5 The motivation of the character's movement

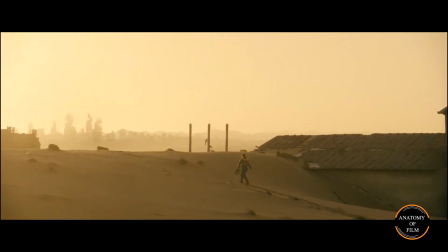(0:00)
Hello, I am back with another video of directing tips. Today I want to talk about the motivation of the character's movements.
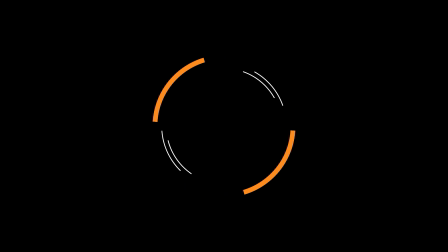Some filmmakers don't like to design every single movement of the actors or actresses and like to leave all the movements to their actors.
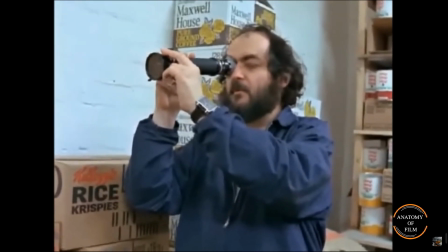(0:26)
Some other filmmakers like to plan every single movement of the characters.
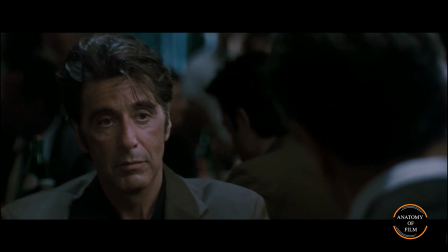(0:31)
Some actors or actresses feel limited if all their movements are predetermined.
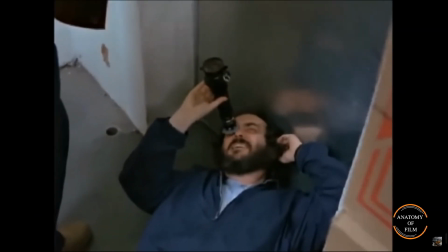(0:36)
But with all this, it is better that you, as a filmmaker, control and plan in advance all the movements that are going to be shown.
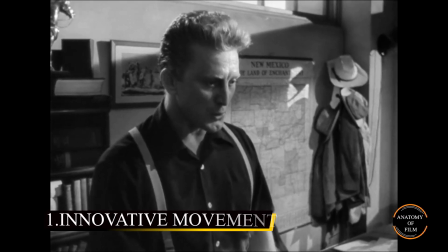(0:45)
An innovative movement.
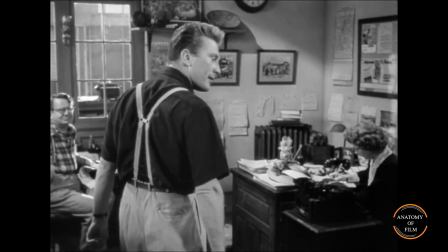(0:47)
Explain every movement that the character makes with a purpose, or when the person wants to explain something out of excitement,
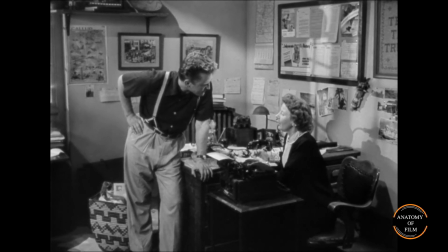(0:54)
when the character decides to change the direction of the scene, or when the character wants to explore the subject out of curiosity,
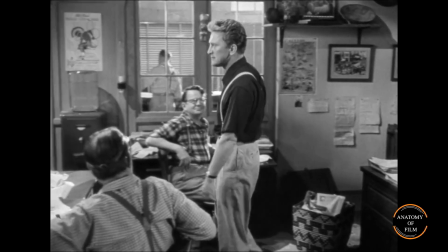(1:02)
and constantly in the present.
You know what's wrong with New Mexico, Mr. Wendell?
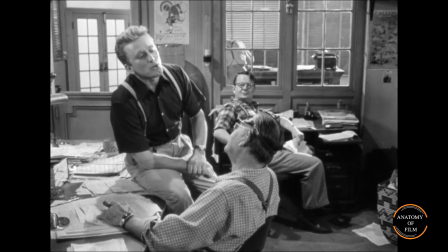(1:08) Too much outdoors. 11 and... Huh?
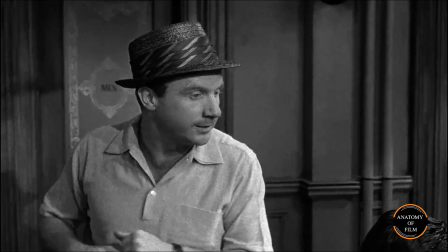(1:15) What are you basing it on? Stories this guy made up? You ought to write for one of those kooky detective magazines.
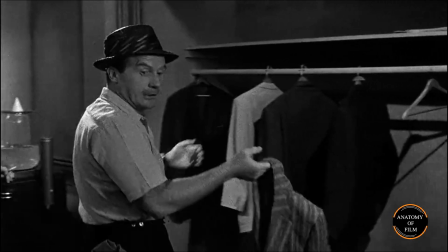(1:21) You'd make a fortune. For crying out loud, the kid's own lawyer knew he didn't stand a chance.
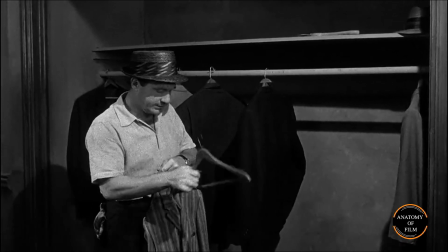(1:26) Right from the beginning, his own lawyer knew it. You could see it.
Control movement or territory determination.
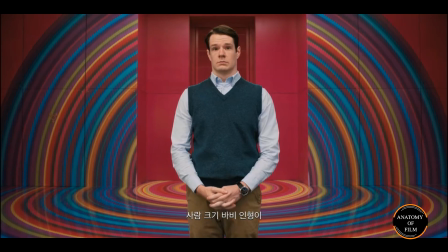(1:33)
When the character wants to show his dominance to the other characters by moving around the room,
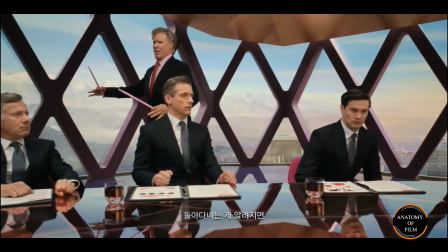(1:38)
or when a person enters another person's privacy and interrupts his speech.
This would be very bad.
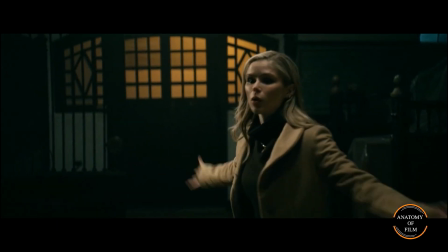(1:48)
Movement due to distress and discomfort. It must have happened to you that when you are upset, you are always moving and you are not calm.
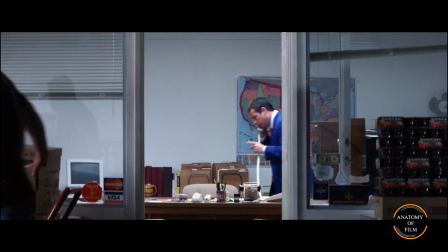(1:56)
In this case, if the character is in trouble, he is constantly moving, or when the character says something to someone,
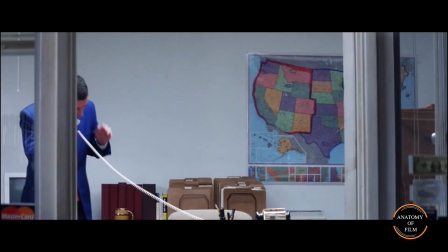(2:04)
then he thinks that that person knows something about this, he quickly turns around and starts moving.
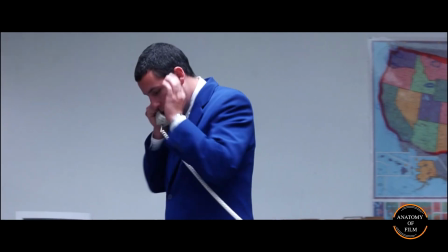(2:12) Right. Well, how am I supposed to know this if you don't tell me this, if it's not in your rules and regulations, in the fine print?
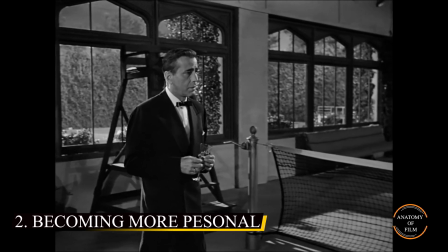(2:19)
Becoming more personal, when a person approaches another person to talk more intimately and privately.
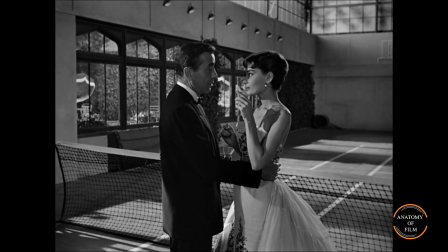(2:28) It's all in the family.
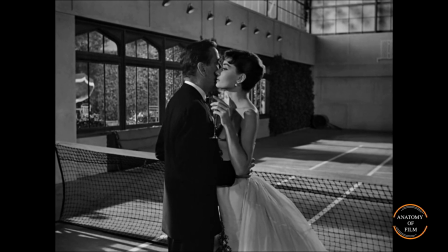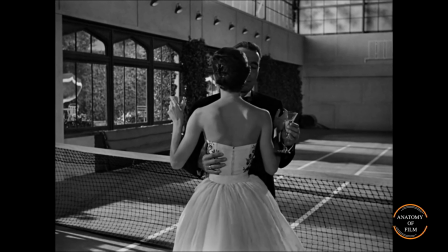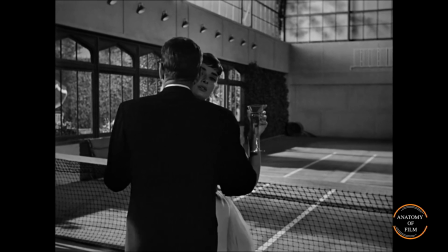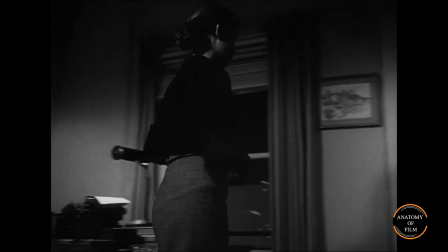(2:47)
Becoming more private. Sometimes when a character wants to reject another character and not be intimate with him, he distances himself from him.
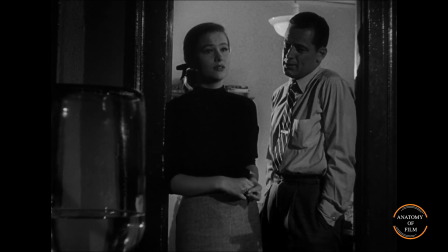(3:01) What have you heard? Come on, let's have it. Is it about me?
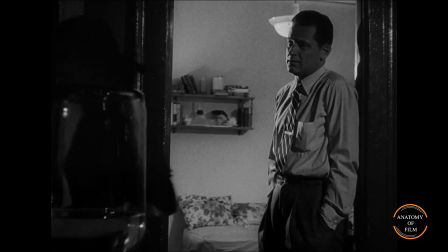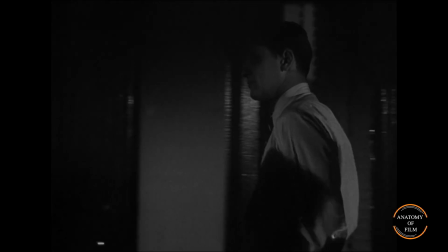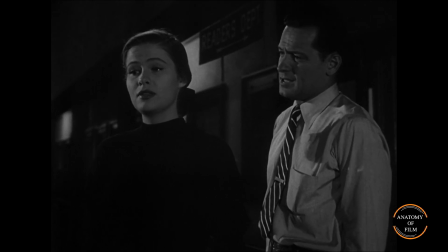(3:21) Betty, there's no use running out on it. Let's face it, whatever it is.
Channel and tell me what other motivations there may be.
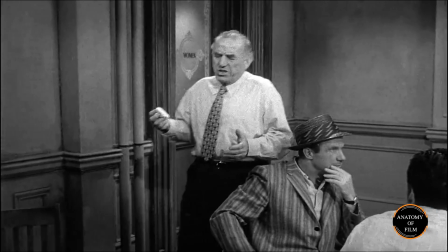(3:29)
Be sure to write to me in the comments.
You know what I mean? Anyway, she looks out the window and right across the street she sees the kid stick the knife into his father.